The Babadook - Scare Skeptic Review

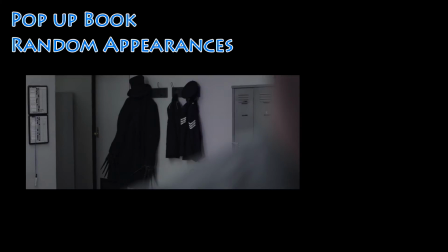(16:33)
There's subtlety in seeing him subliminally anywhere in quick cuts, making it feel like he's invading your life.
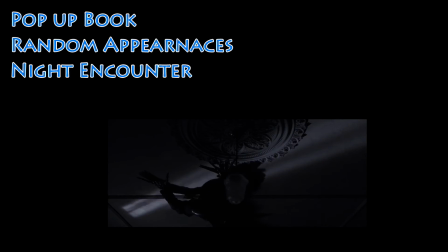(16:39)
Night encounter. While helpless in bed, you see unnatural movement and strange sounds coming closer, followed by a fast, creepy image.
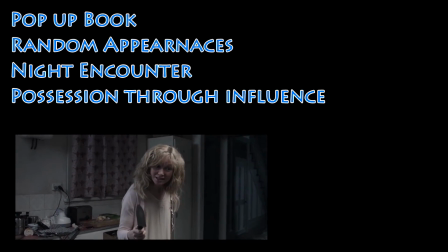(16:48)
Possession through influence. As terrifying as it is to have your mom possessed by pure hatred coming after you,
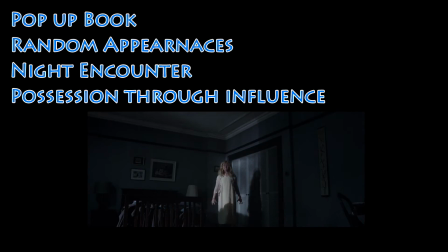(16:54)
it's the not knowing if this is the creature or her doing this that makes it so unnerving.
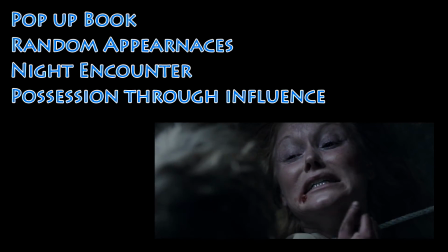(16:59)
Even the exorcism is powerful in how touching it is, as well as horrifying. The monster never dies.
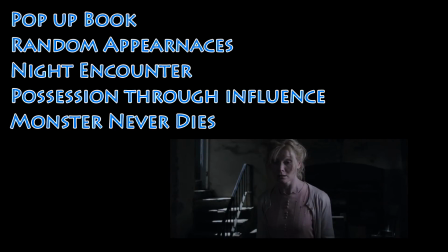(17:06)
Because our inner demons never die, can you trust yourself or be strong enough against them?
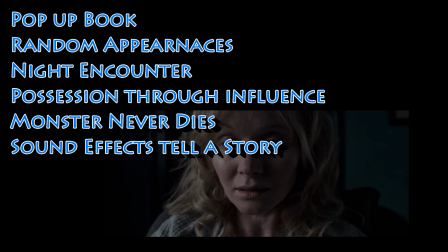(17:11)
Sound effects tell a story. There's a nice blend of chants, piano, low chords, and an insect-like sound when the Babadook is close. In fact, Kent and her crew made quite a few of the sound effects specifically for this film.
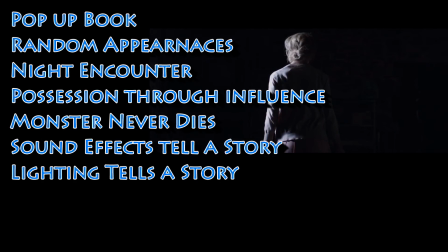(17:23)
Lighting tells a story. There's a heavy use of German expressionism, utilizing heavy shadows to show off the vague presence of the Babadook,
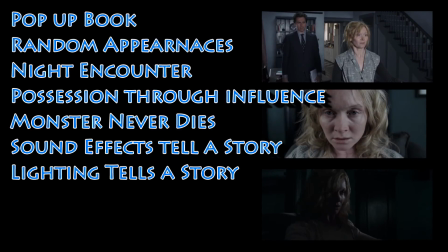(17:30)
as well as symbolizing a duality and transformation within Amelia to show her progression.
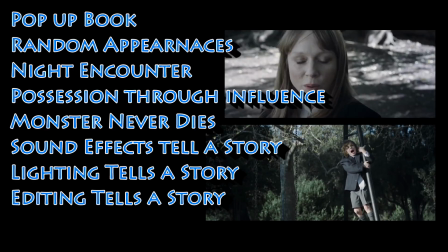(17:36)
Editing tells a story. To build suspense even when the monster isn't around, quite a few scenes were shot with two actions occurring at the same time.
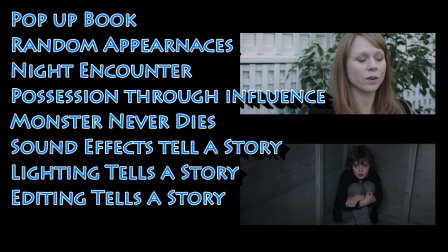(17:44)
Usually Amelia talking to someone, seeing her anxiety or other emotions swelling,
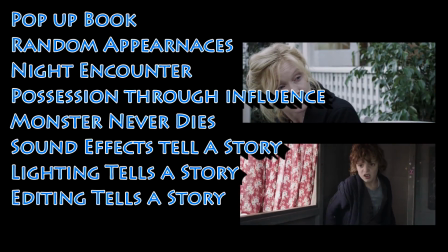(17:49)
while Samuel is taking part in questionable activities like climbing a swing or pushing his cousin off of the treehouse.
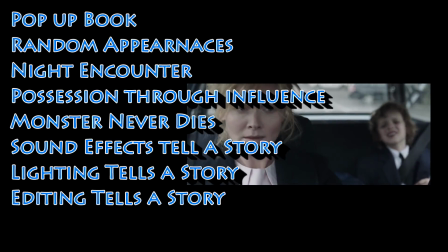(17:54)
Samuel's actions usually stop Amelia's actions, bringing an abrupt close to the scene.
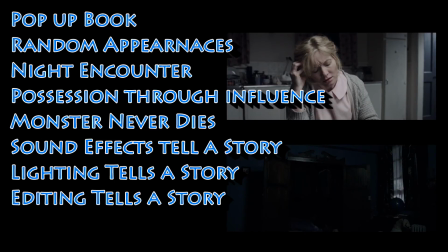(17:59)
This idea is gradually fused together as Amelia and Samuel are isolated in their house away from other people. I hope you enjoyed today's review, and I hope something within you experienced a transformation. But hopefully not like that. Until next time, have a frightfully good evening.
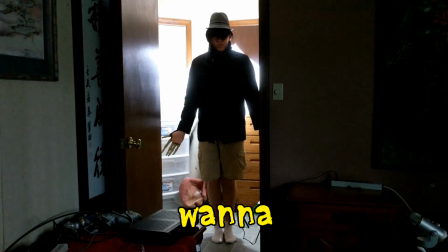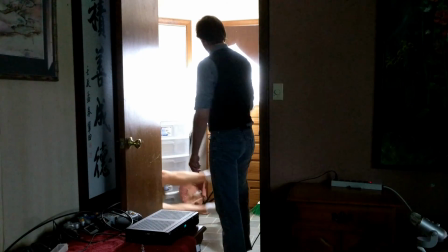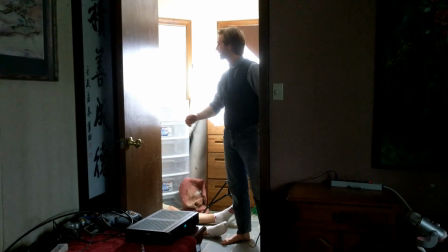(18:29) I've overcome a lot, and I've gotten past your shit. I've learned I'm a strong and tough individual, and I've learned to move on.
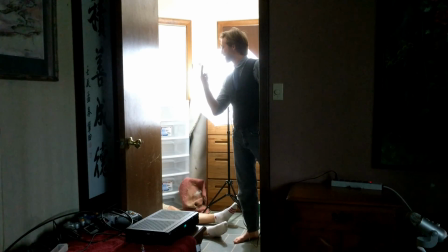(18:39) Here's a bandage.
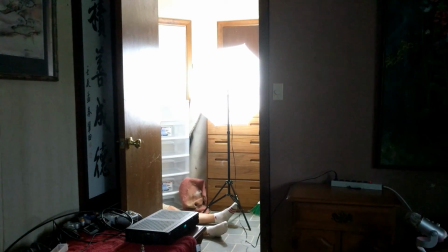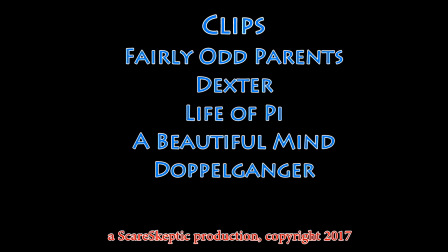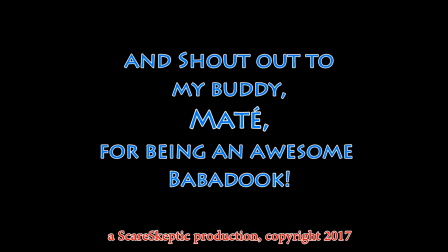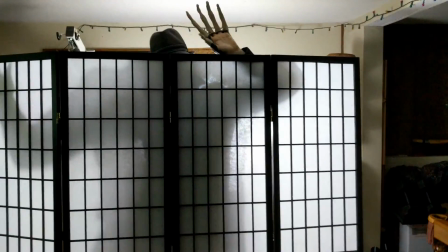(18:56) Spooky, scary skeletons and shivers down your spine.